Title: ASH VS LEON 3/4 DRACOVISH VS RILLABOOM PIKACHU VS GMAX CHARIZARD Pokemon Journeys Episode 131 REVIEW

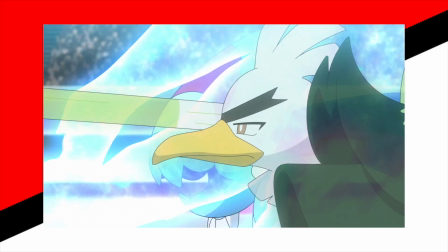747s
This is extra meaningful because Sirfetch'd used a move that
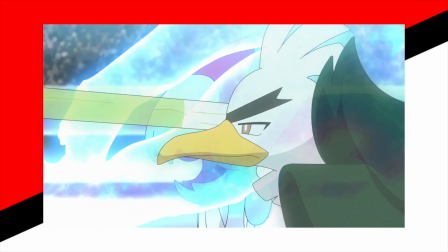752s
requires charging towards the opponent in order to severely injure Rillaboom.
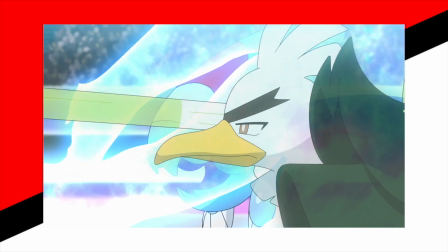758s
And this is the same kind of move that Dracovish is using here.
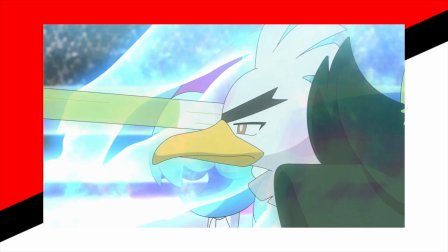762s
And it's extra meaningful because Sirfetch'd and
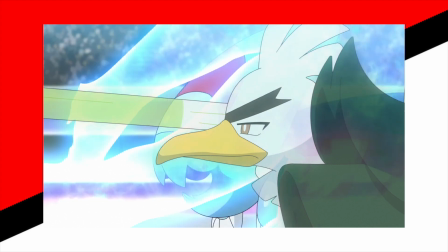767s
Dracovish learned these two moves together in the same episode.
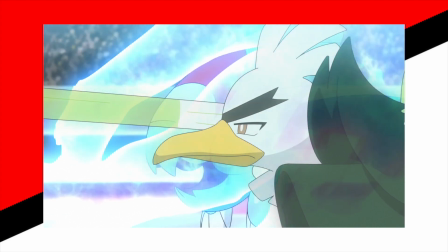772s
It's for these reasons that Sirfetch'd is shown here, and specifically in this stance.
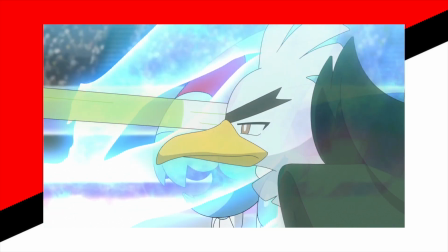781s
Also, like I said earlier,
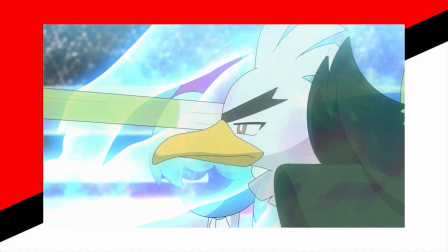783s
Sirfetch'd really is the ultimate team player slash support, because after destroying the psychic terrain,
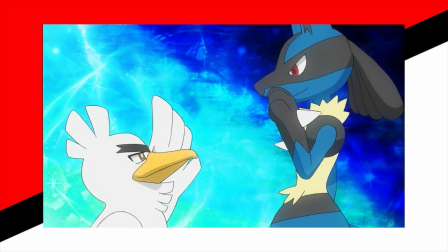790s
Sirfetch'd was swapped out for Lucario, and Sirfetch'd shared a figurative high five with Lucario,
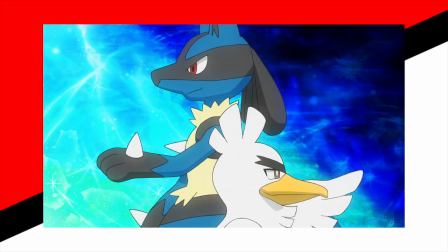799s
symbolizing that Sirfetch'd did its job of setting up the stage for the opponent's defeat,
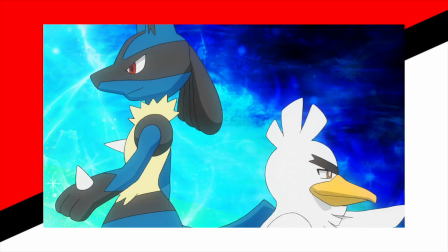806s
and it is leaving the rest to its ally.
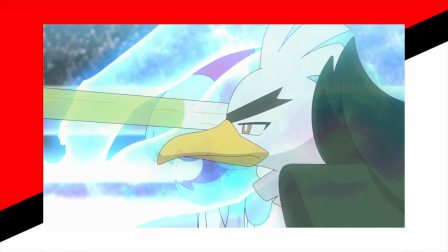810s
Showing Sirfetch'd here with Dracovish also symbolizes that what Sirfetch'd did was not for naught.
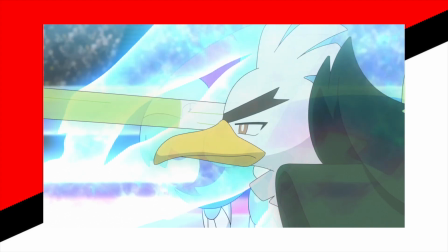818s
Instead, it created an opportunity that is later seized by one of its allies.
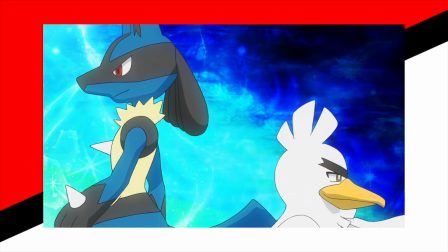825s
Sirfetch'd is pretty much the unsung hero slash MVP, which earns it a lot of respect.
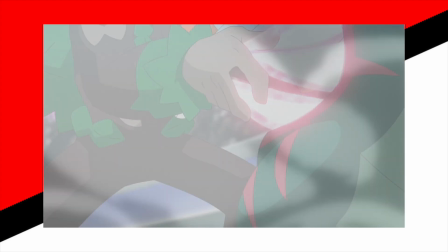833s
So after the smoke clears, it is revealed that Dracovish and Rillaboom are both still standing.
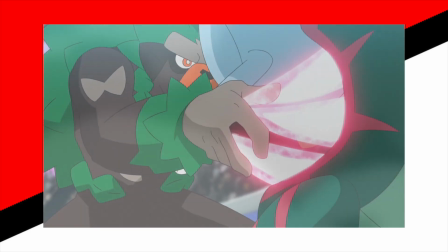841s
While Rillaboom refuses to go down,
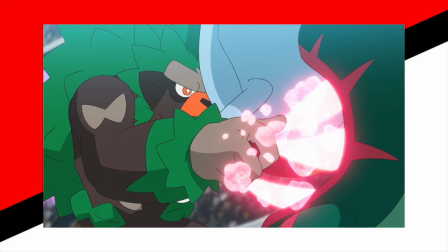844s
to the point that it even holds onto Dracovish hard enough to extinguish some of the energy Dracovish has in its spikes,
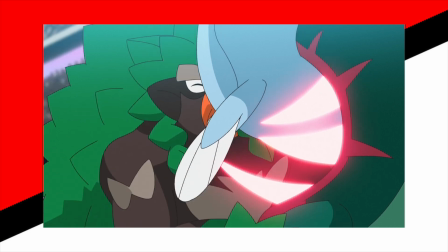853s
Rillaboom is ultimately unable to remain standing for long.
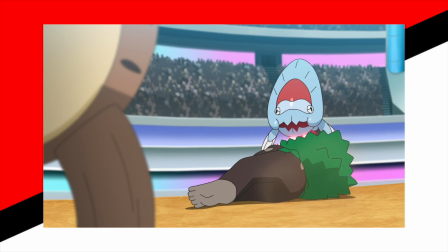857s
And so, it falls and it is knocked out.
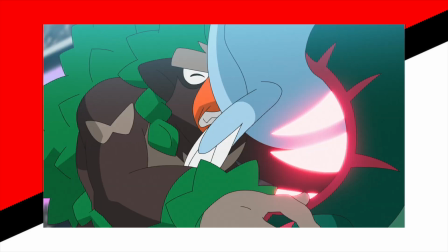862s
Now, I love that Rillaboom doesn't just fall down.
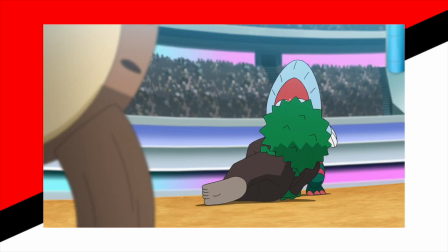866s
Instead, it slides down and Dracovish does not budge.
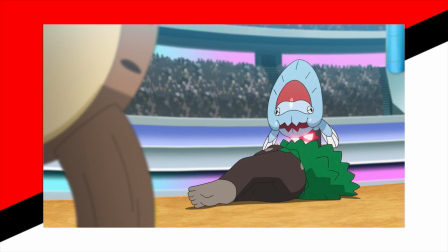871s
So it feels like Rillaboom charged straight into a wall.
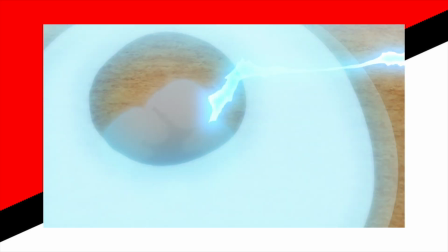877s
So when the two locomotives ran into each other at full speed,
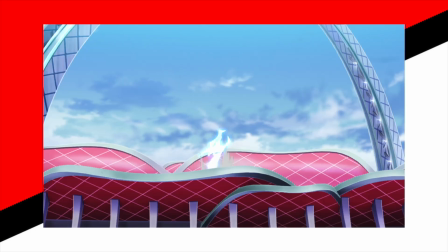882s
one of them clearly ran into a brick wall instead.
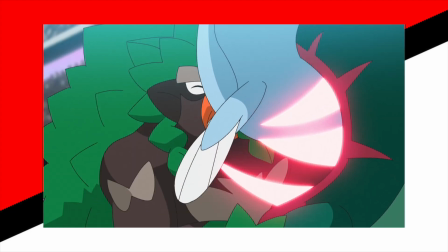887s
Also, Dracovish deserves a medal for defeating this insanely strong Rillaboom.
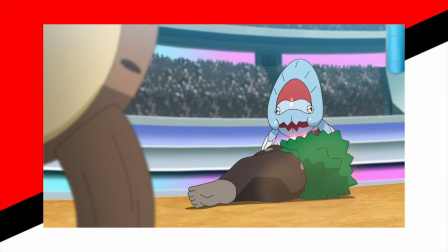894s
Though again, Rillaboom was hurt severely by Sirfetch'd, so perhaps Dracovish cannot take all the credit.
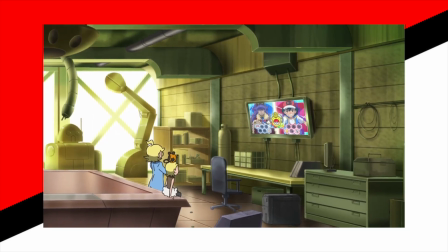902s
Now, I love that the episode cuts away from the battle to show that Clement and Bonnie are watching the finals.
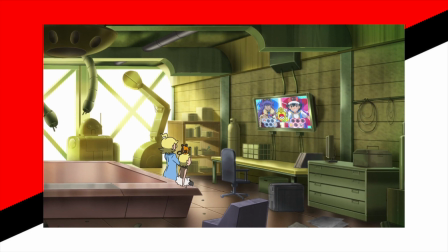909s
It is of course nice to see them again, and it's fitting that they are shown here,
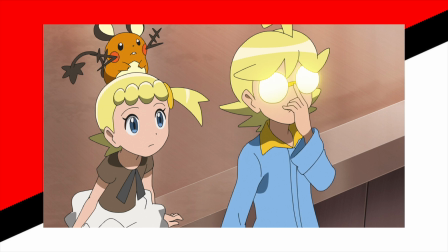916s
since they were there when Dracovish and the Sirfetch'd learned Dragon Rush and Meteor Assault respectively. Clement even assisted them with learning the moves. So, Leon sends out Cinderace as his next Pokemon.
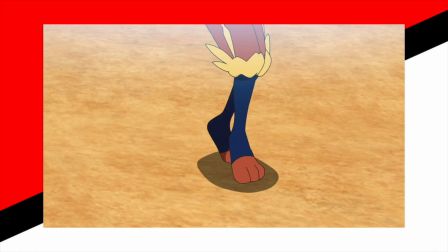932s
Cinderace begins with High Jump Kick. Now I love the stance Cinderace takes to use High Jump Kick.
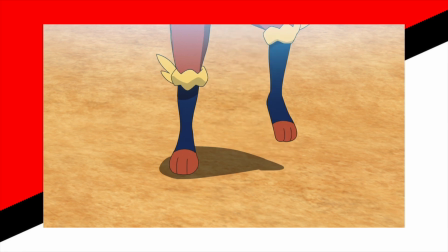939s
I have always thought that Cinderace would have been right at home back in the days
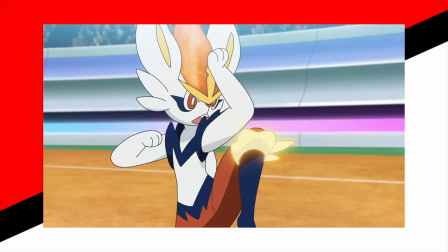945s
where every fire type starter ended up with fighting as its secondary type. And this moment right here shows that this is really true.
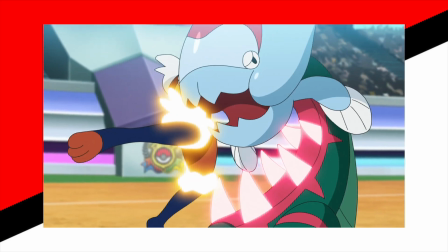956s
So, Dracovish ends up taking the High Jump Kick head on.
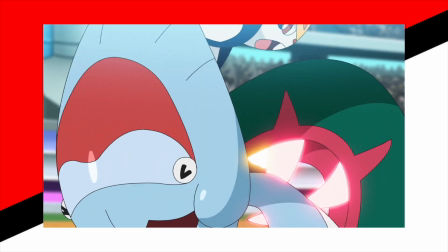962s
Strangely, Dracovish does not even try to dodge.
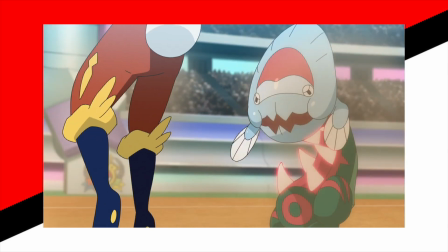966s
While it is knocked down, Dracovish soon gets up and it roars, to show that it is still raring to go.
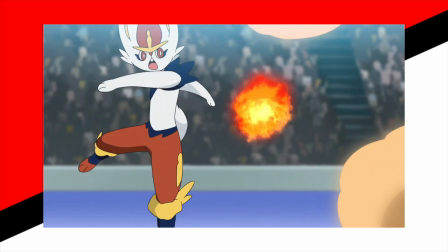975s
Dracovish then uses Water Gun, while Cinderace counters with Pyro Ball.
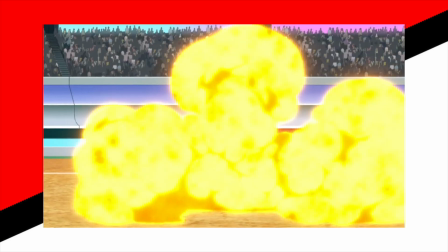980s
Both moves clash and they cancel each other out. Dracovish then uses Fish's Rend,
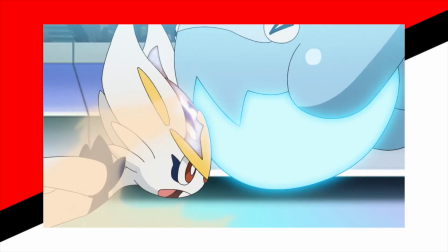986s
but Cinderace counters with Iron Head and it manages to hit Dracovish before Dracovish can strike.